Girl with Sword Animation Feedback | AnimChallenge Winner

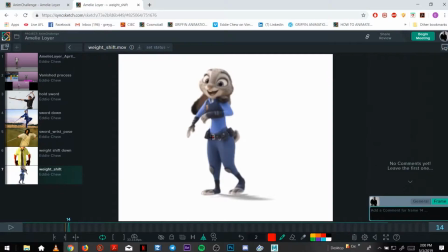See here, she moves up. It feels like a nice weighted, kind of holds at top, nice weighted settle. It's exaggerated, but again,
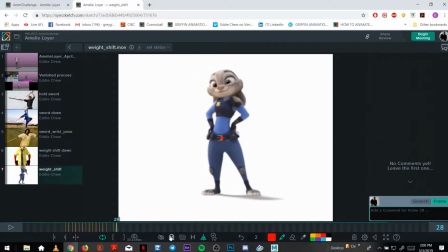gets the message across.
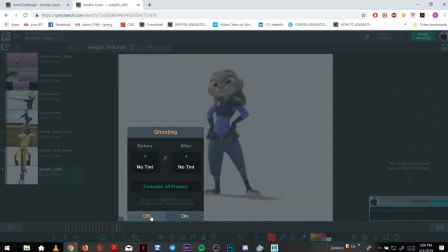Ghosting doesn't like the flip.
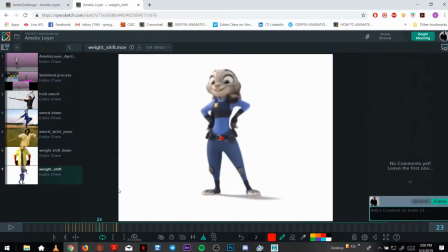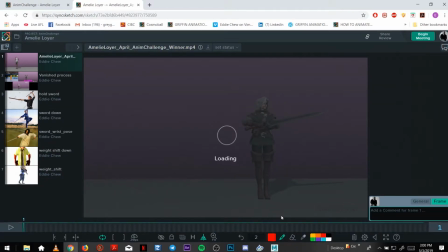So we can add that into yours, just to settle at the end.
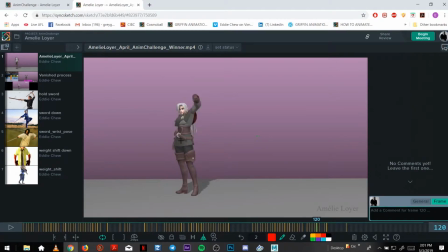Because right now she just locks her center of gravity, her hips just stay still here. So when she uses a core to push up and throw, what you have here is good.
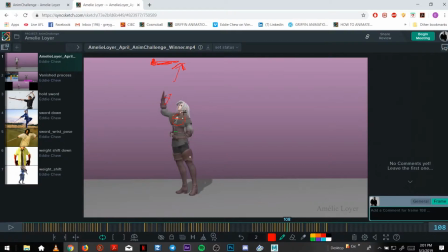You've rotated the chest up, but her arms and shoulders can move up a bit too, just to again help sell that weight.
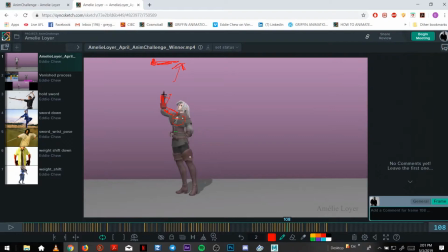And also show that it was a very heavy sword, so it would take more than just her arm to throw it up. Some shoulder movement and set on what you have is nice.
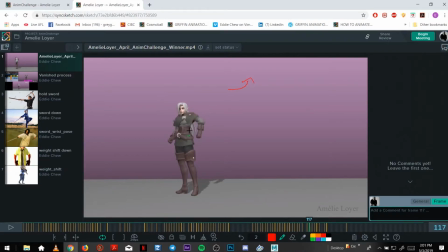Get some chest here, just moving up.
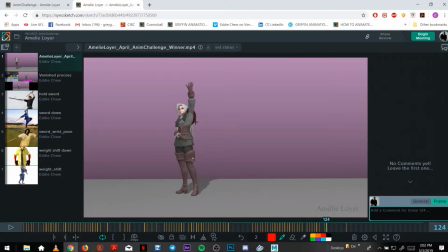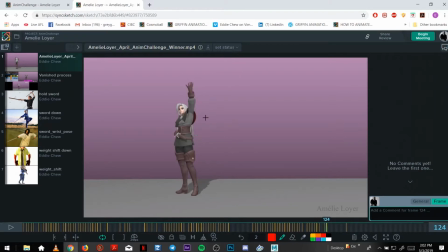Just wondering where her eye line is right now.
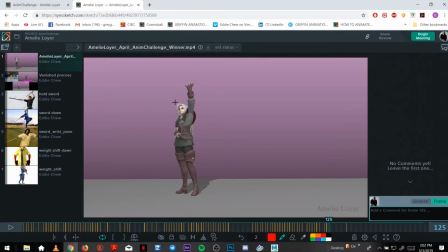If it's more like a trick, she wouldn't be looking up. I guess she would be looking at camera. So you could have more looking at us.
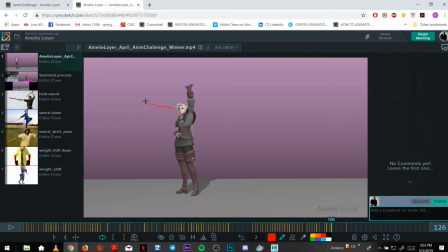Because right now, she just stares off this way. So that eye line makes no sense. It's kind of just an empty stare.
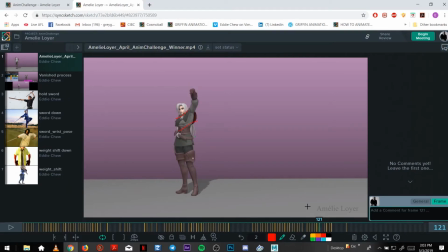And keep her arm in her silhouette. Right now it just disappears. You can save the vanishing for later.
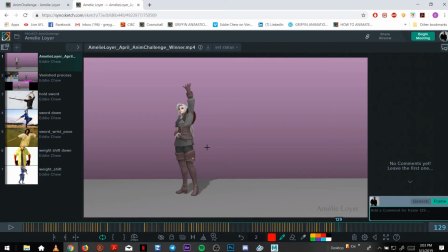So I have a bit of an arm showing there when she's standing. And this is nice.
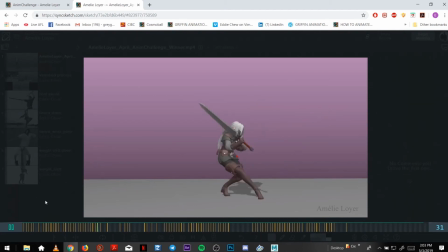And I think that's it really. It's just
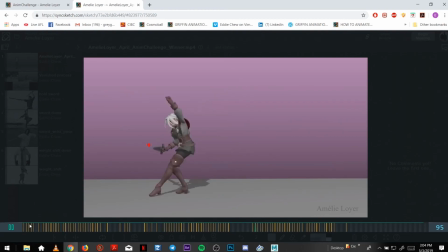again, just super polish, adding a lot of overlap, checking your arcs, watching the drift, or the no drift, get some drift into the hips at the beginning and the end,
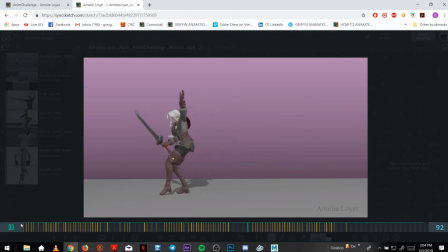adjusting a few poses, and I think it's going to look amazing.